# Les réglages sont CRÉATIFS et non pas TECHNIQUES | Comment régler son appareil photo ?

A contrario, si je prends ce 35-150 f2 2.8, donc là, c'est un objectif qui va de 35 à 150 et qui aura une ouverture minimum de 2 à 35 mm et de 2.8 à 150 mm. Donc là, on est en face d'un objectif à ouverture variable. bon voilà en vrai je sais pas si ça vous est utile ce que je vous dis mais ça me semble important de vous expliquer comment est-ce qu'on lit tous ces chiffres qui apparaissent sur les objectifs donc ok on a vu que un diaphragme permettait de faire rentrer plus ou moins de lumière c'est pas du tout ce qui est important ce qui est important c'est de vous dire que l'ouverture va avoir une incidence sur la profondeur de champ donc la profondeur de champ qu'est ce que c'est c'est la zone de netteté de votre image. Plus votre ouverture est grande, plus votre zone de mise au point sera petite. Et là encore, tout est inversé en photo, c'est super relou. Il faut vous dire que plus vous avez de lumière qui rentre, plus ce qui sera net sera petit. Et à contrario, plus votre ouverture sera petite, donc moins il y a de lumière qui passe, plus votre zone de netteté sera grande. Par exemple, si jamais je fais un portrait sur un modèle avec un f1.2,
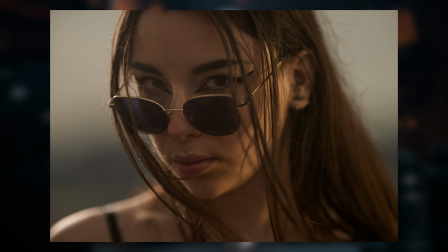1540s
si jamais je fais la mise au point sur l'iris de l'œil, l'œil sera bien net, les cils vont commencer à être flou, le bout du nez sera flou et tout le reste partira dans les flous.
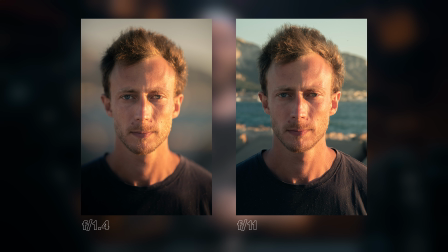1549s
Si par contre je fais exactement la même photo mais à f11, et bien là tout le visage sera net.
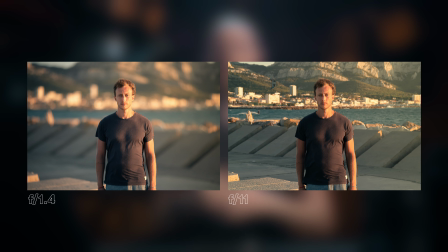1555s
Maintenant si jamais je prends un décor, ce décor si jamais je le prends à f11, tout sera net. Et à contrario si jamais ce décor je le prends à f2.8, uniquement mon sujet sera net et tout le reste va partir dans les flous. Donc en fait, là, on commence à voir un petit peu l'intérêt de l'ouverture. L'intérêt de l'ouverture, ça va être de détacher ou pas notre sujet du fond et là encore, de contextualiser ou pas notre sujet dans notre image. Plus l'ouverture est grande et plus on va cacher des éléments. Et à contrario, plus elle est élevée et plus on va révéler des choses au spectateur. Bon, un film qui utilise très bien la profondeur de champ, c'est A tombeau ouvert. Si vous n'avez pas vu, foncez, il est incroyable. Je ne vais pas trop le spoiler dans cette vidéo. Nicolas Cage, c'est l'un des plus gros acteurs qui existent au monde. En tout cas, c'est mon préféré de très loin. Et dans A tombeau ouvert, il offre une prestation de malade. Mais bon, ce n'est pas ce qui nous intéresse puisque là où je voulais en revenir, je voulais vous parler en fait de l'ouverture. Dans A tombeau ouvert, on a des plans où on a besoin de contextualiser notre personnage. Donc qu'est-ce qu'on va avoir ?
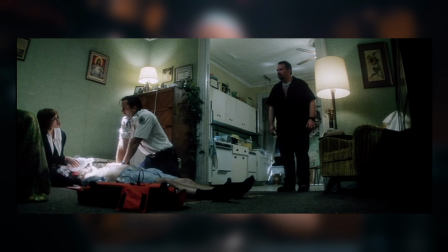1620s
On va avoir des plans où absolument tout est net. si vous prenez celui là par exemple on comprend très bien que ben on est dans une maison enfin dans un appartement on comprend très bien qui sont les protagonistes et absolument tout est net donc en fait notre oeil il n'a pas d'endroit
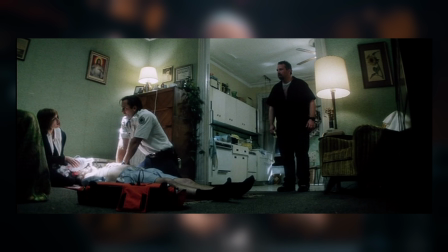1635s
où il doit venir se poser il peut vraiment venir se balader un peu où il veut dans l'image pareil pour celle là où on a à la fois nos
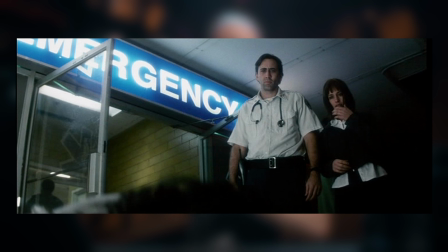1642s
deux protagonistes mais aussi l'entrée de l'hôpital qui est parfaitement net ce qui fait que là encore on n'a pas trop de zones d'onirisme, ce sont des plans qui sont somme toute assez explicatifs.
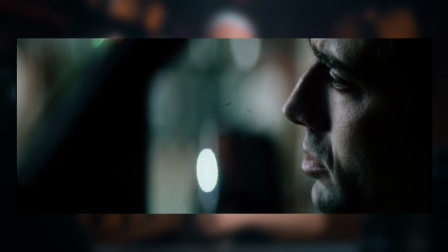1654s
Par contre, si je prends les plans où Nicolas Cage est en grande détresse, et bien là, a contrario, on va avoir une profondeur de champ très très courte. Ici, là par exemple, vous pouvez voir que l'œil est net et tout le reste part dans les flous et je vous raconte même pas du décor.
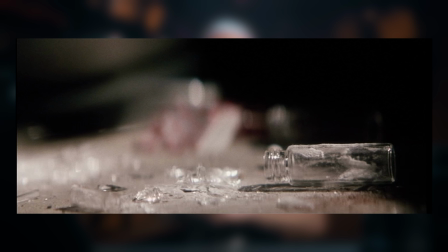1669s
Là, le décor, on peut même pas savoir ce que c'est. Pareil pour ce plan qui vient de nous montrer uniquement un petit détail. Il n'y a que ça qui importe et le reste disparaît dans un flou artistique.
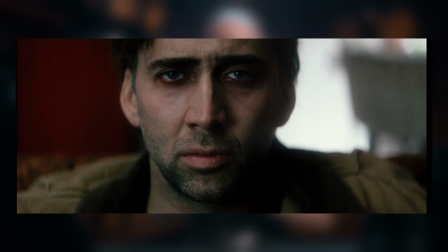1680s
Et alors celui-là, le plan qui est issu de, pour moi, la plus belle scène du film, c'est le moment où Nicolas Cage pète un câble complet. C'est un moment où on a vraiment besoin d'être en introspection avec lui. Et bien là, qu'est-ce qu'on a ? Pareil, on a une très grande ouverture pour avoir uniquement le focus qui est fait sur ses yeux,
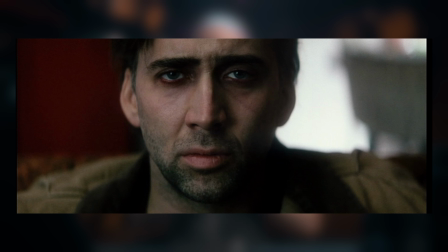1699s
enfin en tout cas sur son visage et non pas sur le décor.